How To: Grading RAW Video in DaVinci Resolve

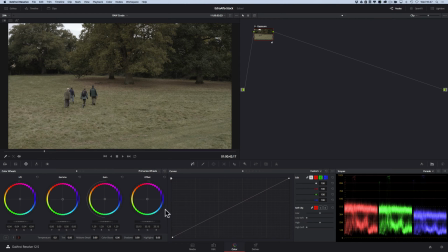As a result of moving the whole trace up we have to bring the shadows down a bit to create some contrast move a bit too far there and definitely too far there there we go and let's find a midpoint that we're kind of happy with maybe about there so
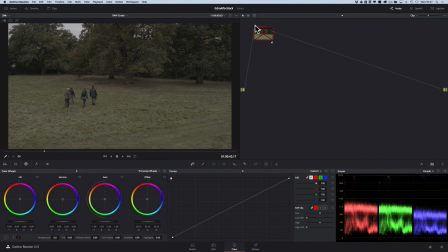that's our initial exposure change and you'll see we've done quite a lot to the exposure there so we're going to just park that for
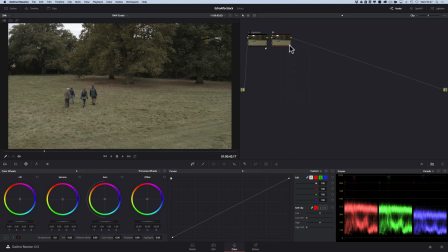now we're going to bring up a new serial node and we're going to change the label for this and we're going to call it saturation so for those of you again this is for people very much who've done never done any grading before for those of you who have done some grading i apologize this will be a little bit of a basic
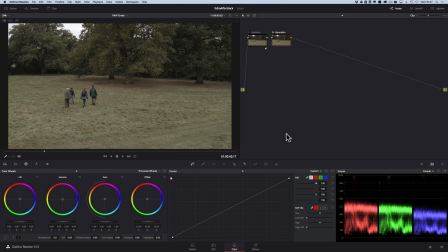tutorial in that respect but hopefully you'll pick up something from it anyway so saturation clearly we're going to boost the color so we're going to go to the number one tab at the bottom here scroll on saturation and simply change saturation to boost it and again
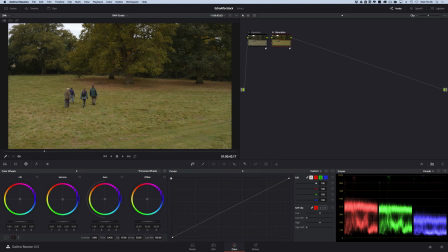let's say I'm going to go quite heavy on this one and put it about there so in essence by boosting the saturation we've also boosted the contrast a little bit we might have to go back to the exposure we might just change the lift controls ever so slightly just to make sure so we're not kind of darkening
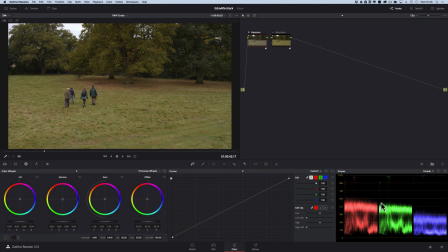things up too much or stretching out that trace over here too much that we don't want to where we are right here that looks okay I'm just going to maybe lift these mid-tones a little bit and again don't let anybody tell you that there's a right or wrong way
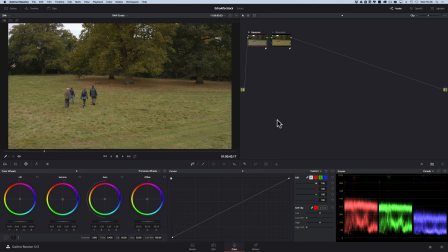to view an image if that makes sense so there's no it's very subjective so you only you know what your project's for only you know where it's going to so grade obviously your project to taste and you know if you're going for a particular style where there's more color
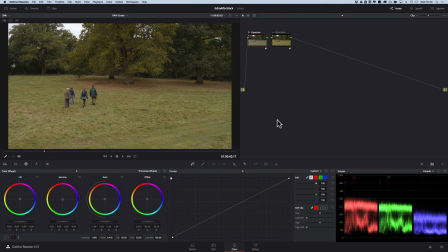more saturation then pump that saturation in if you don't dial it back either way you know it's not going to be wrong because it is very creative a very subjective thing so that's the exposure and that's the saturation added and that's for the most part is pretty much where we need to get the grade
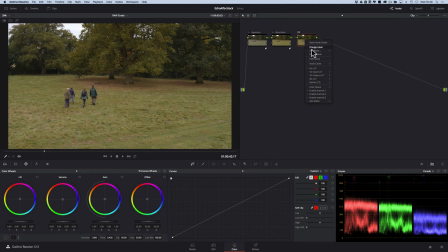one thing I might add is a serial note here and we're going to change that label and we're going to call this one shadows and what we're going to do with this is you guessed it move the shadows so we're just going to adjust the shadows up slightly and you can
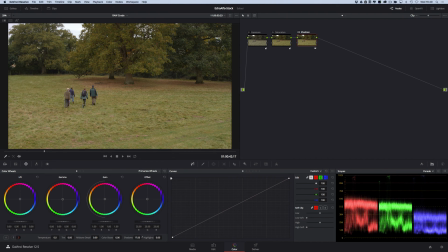see that's just affecting seeing that part of the image and we're going to just allow a little bit more detail in those darker areas to kind of creep through and then another node change the label we're going to call this highlights and then we're just going to check our highlights using this option down here
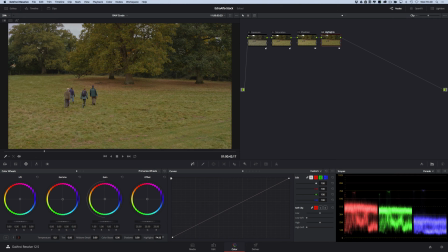and incidentally everybody if you're using these nodes the way we're showing you here what's great about this is you can actually stack multiple sort of secondary color corrections and things on top of one another so for example if
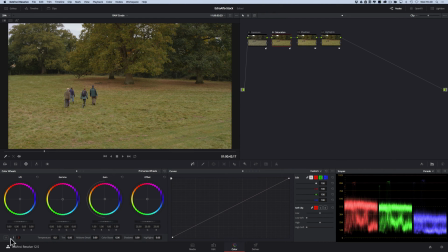for example the saturation wasn't good enough in this node and you'd already gone all the way to a hundred on this slider it won't let you go any further past so the best way around that is to create another node call it saturation two pump the saturation up and keep going until you're satisfied
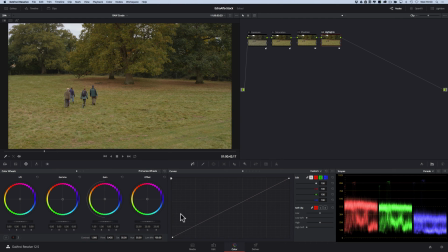that you've got the right amount of saturation in your image now back to the highlights we're just not again there's not a lot of highlights two that we've clipped so this is where you'd be trying to save some of those highlights we haven't really clipped many so we don't need to do a whole load of work
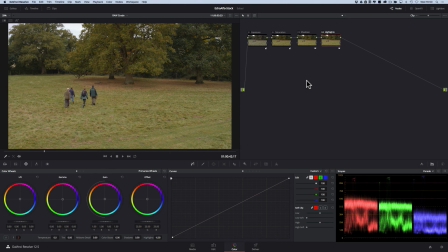here but just for the sake of showing you that's maybe where we are and again I think the image could do with a little bit of a contrast improvement so we're just going to darken some of those images up a little bit some of that image up a little bit more
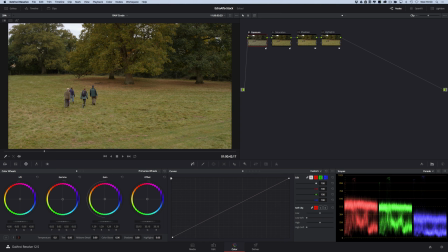and in all yeah there we go I'm fairly happy with where we are the little